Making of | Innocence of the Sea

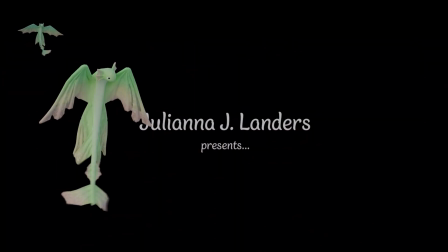0:00 Innocence of the Sea was my first dive into making 3D animated short films.
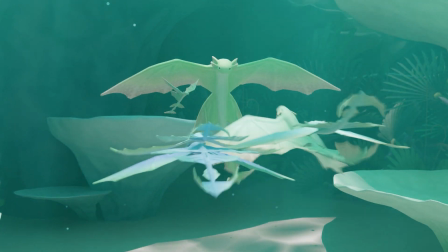0:04 It tells the story of a baby water dragon, his family, and rescuing him when he is slurped up by the Hydroptera, aka this guy.
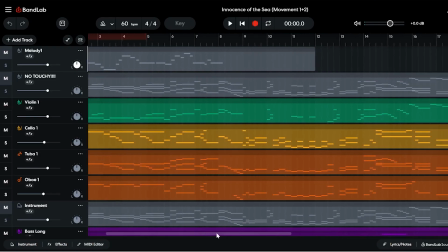0:11 I created the assets, developed the story, animated, composed the soundtrack with the help of a family member, and rendered the entire thing on my own.
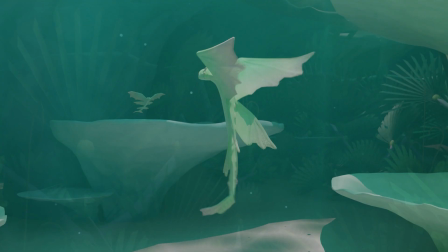0:19 An ocean of thought went into this film, and if you haven't seen it already, I recommend checking it out.
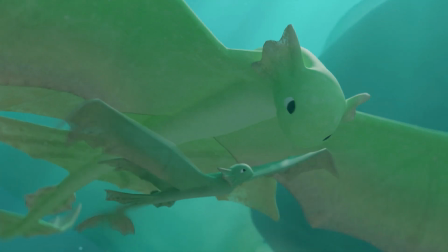0:23 I'll link it here and at the end of the video in case you want to watch this one first. But this is your warning. Huge and massive spoilers.
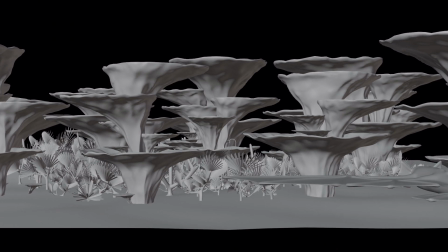0:30 Okay, let's go into part 1, pre-production. I actually did a stupid when preparing to make this film, and that stupid was not storyboarding it before I started animating.
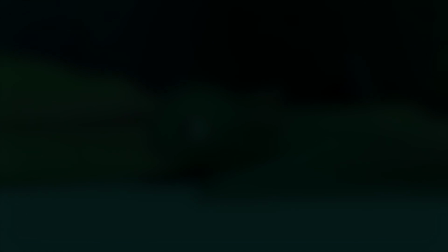0:39 Well, it's not that stupid. Well, answer me this. Would you rather spend 10 hours planning with a storyboard,
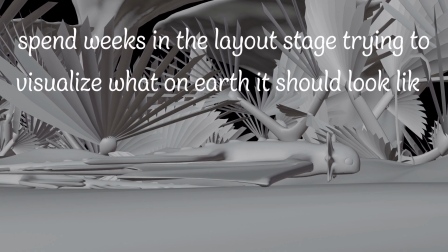0:46 or spend weeks in the layout stage trying to visualize what on earth it should look like and roughly how long each camera shot should be and then the position everything should be in? I speak from experience. Storyboard your big projects. Apart from that, the other parts of pre-productions were relatively smooth sailing.
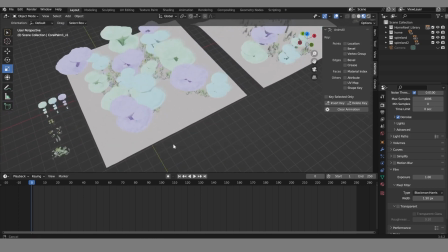1:02 I simply made the assets, arranged them in a few set pieces for ease, and created/updated the dragon models.
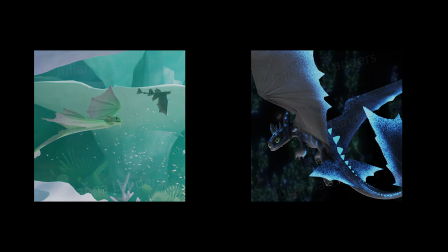1:08 Quick aside, I know a lot of you think that this looks like this, and that's fine if you do, but I updated the dragon design to avoid confusion going forward.
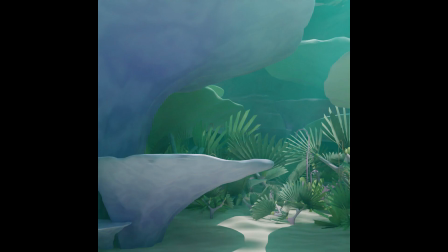1:15 Anyways, back to pre-production. Once everything was ready to go, I began testing how everything looked together with lighting and volumetrics.
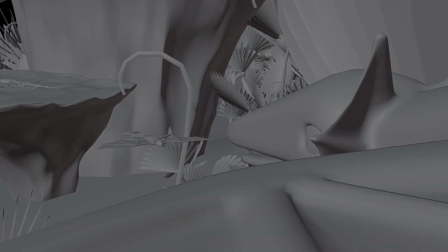1:22 When I was happy with my tests, it was time for part 2, production!
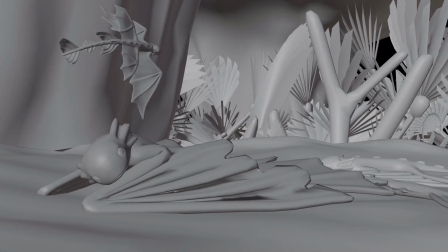1:27 When it came to animation, apart from the layout stage, I actually did a smart!
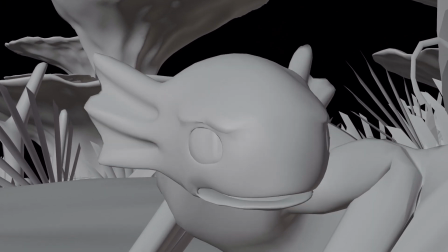1:32 I knew that I could not let myself start to hate this project because if I did, I would probably not want to work on it.
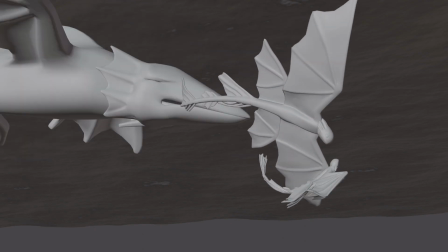1:37 So I broke the entire film up into smaller segments that could be easily done in 1 to 3 days, depending on the complexity of the shot, of course.
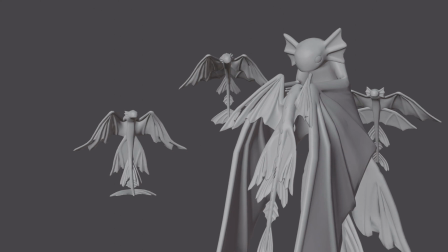1:44 This let me feel like I was achieving something and also helped me measure how far along I was in the animation process.
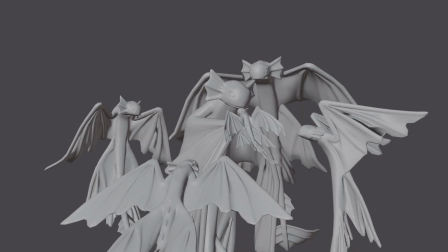1:49 I was able to keep a good relationship with the project and not start to hate it, which, as many of you who are artists will know, that's a very good thing.
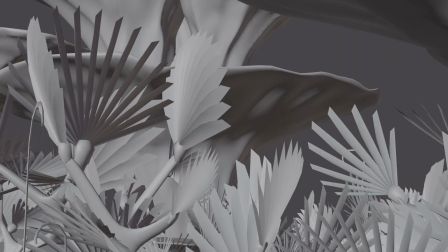1:57 Once all the animation work was done, it was time to move on to getting the scenes ready for rendering.
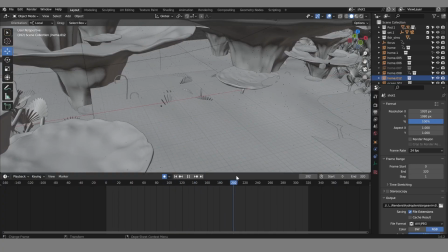2:02 That included lighting, fish simulations, and double-checking for animation issues. Anyways, part 3, rendering and editing.
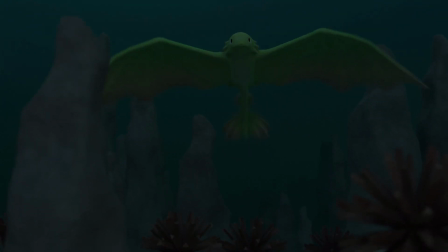2:10 Y'all, I spent so many days rendering, it's not even funny. Like, out of the 3-ish months it took to make this, rendering took about 1/3 of it,
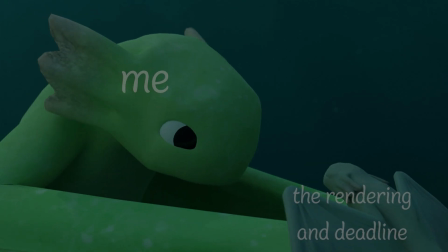2:18 and I was actually concerned that the film wouldn't be done by the end of August like I promised in the trailer because of how much time it took to render,
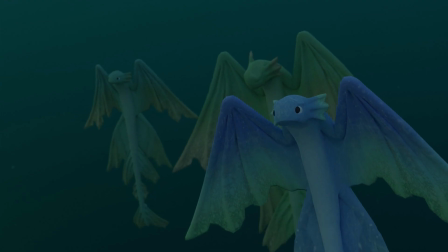2:24 and that's not even to mention how my computer seemed to have a stroke towards the end and forgot it had a GPU for some reason.
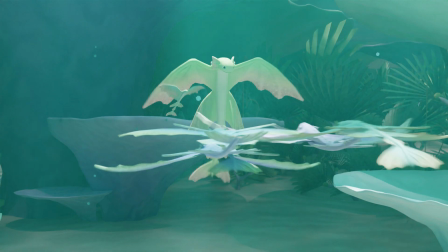2:30 Obviously it's fine now, but that was really stressful. Oh yeah, and I also had to spend so much time re-rendering stuff because of visual glitches,
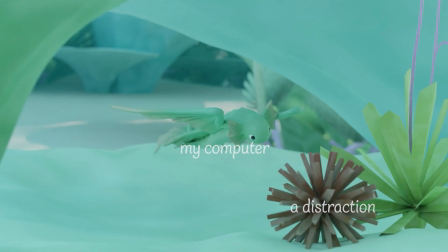2:38 obvious faults that I somehow didn't catch in the animation, or just the computer taking a vacation halfway through the 14-hour render.
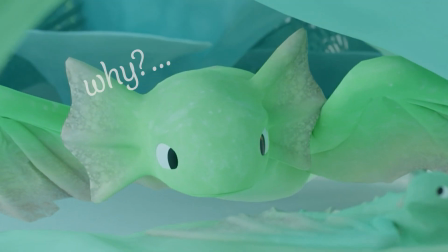2:45 So yeah, rendering was stressful.
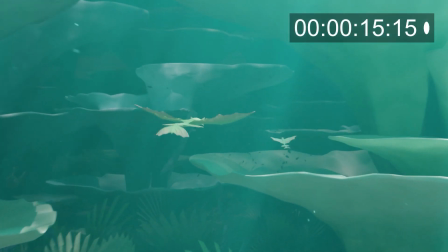2:48 Editing the sea of footage was easier, because I had already split it into sections and planned out how I wanted everything to flow together, and I mean literally.
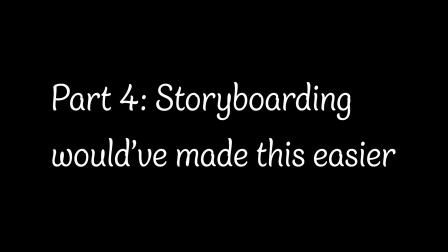2:55 Part 4, storyboarding would have made this easier.
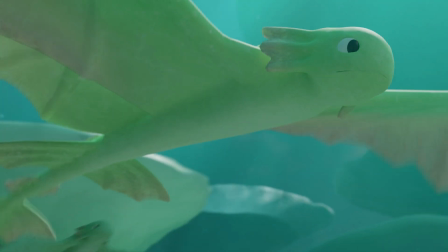2:59 If I did my job as an animator/editor, then most of the shots of this film should seem like they fit together in some way, and also advance the story.
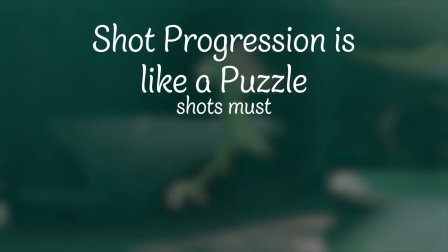3:07 It's like a puzzle. Pieces must not only fit together, but also contribute to the full picture of the puzzle.
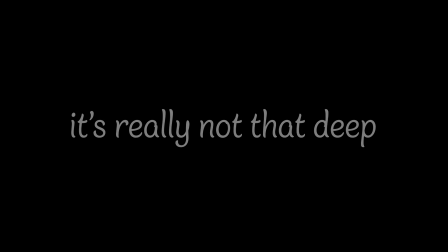3:13 Well, that sounds nice and all, but it's just a short film. It's really not that deep. Yes it is, and I'll show you how.
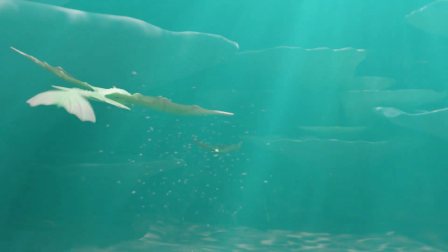3:19 We start with some simple shots of the mom and the baby dragon swimming together. What can you tell me from these few shots?
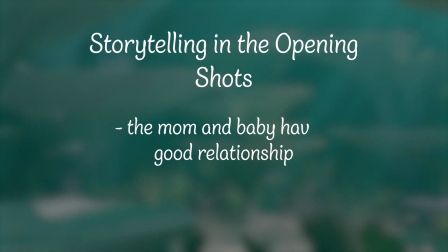3:25 Well, I'm hoping that you learn that the mom and baby obviously really love each other and that they live in the ocean.
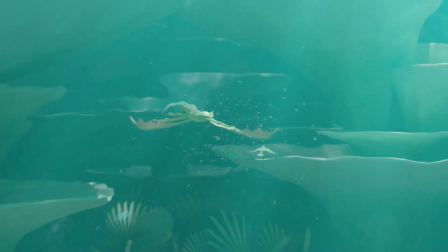3:31 How could you tell this? By the establishing shots of the reef and the actions of the characters.
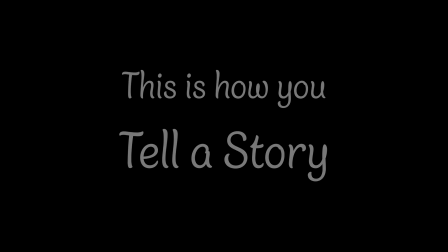3:36 This is how you tell a story. But there's also an editing component that makes all these shots stream together.
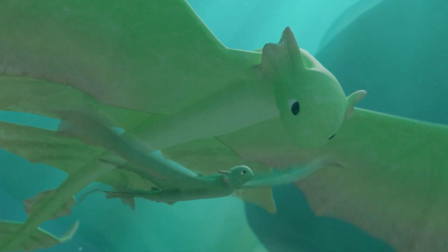3:41 If you're paying close attention, then you'll notice all these shots are either having characters or camera movement move to the right.
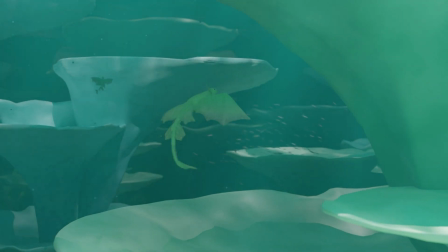3:47 This is really important because without it, you have no sense of unity within the shots.
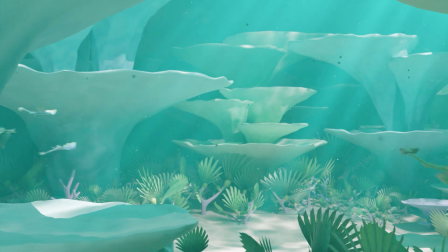3:52 With all that being said, I'm now going to break down more scenes in this film, starting with this shot.
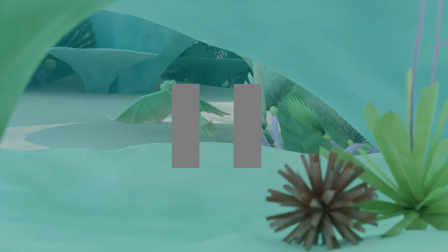3:57 Hey y'all, editing me here, letting you know that I will be putting a little thing in the corner of the screen, letting you know the rough movement of the camera shot so that you can see how they all fit together and help create cohesion.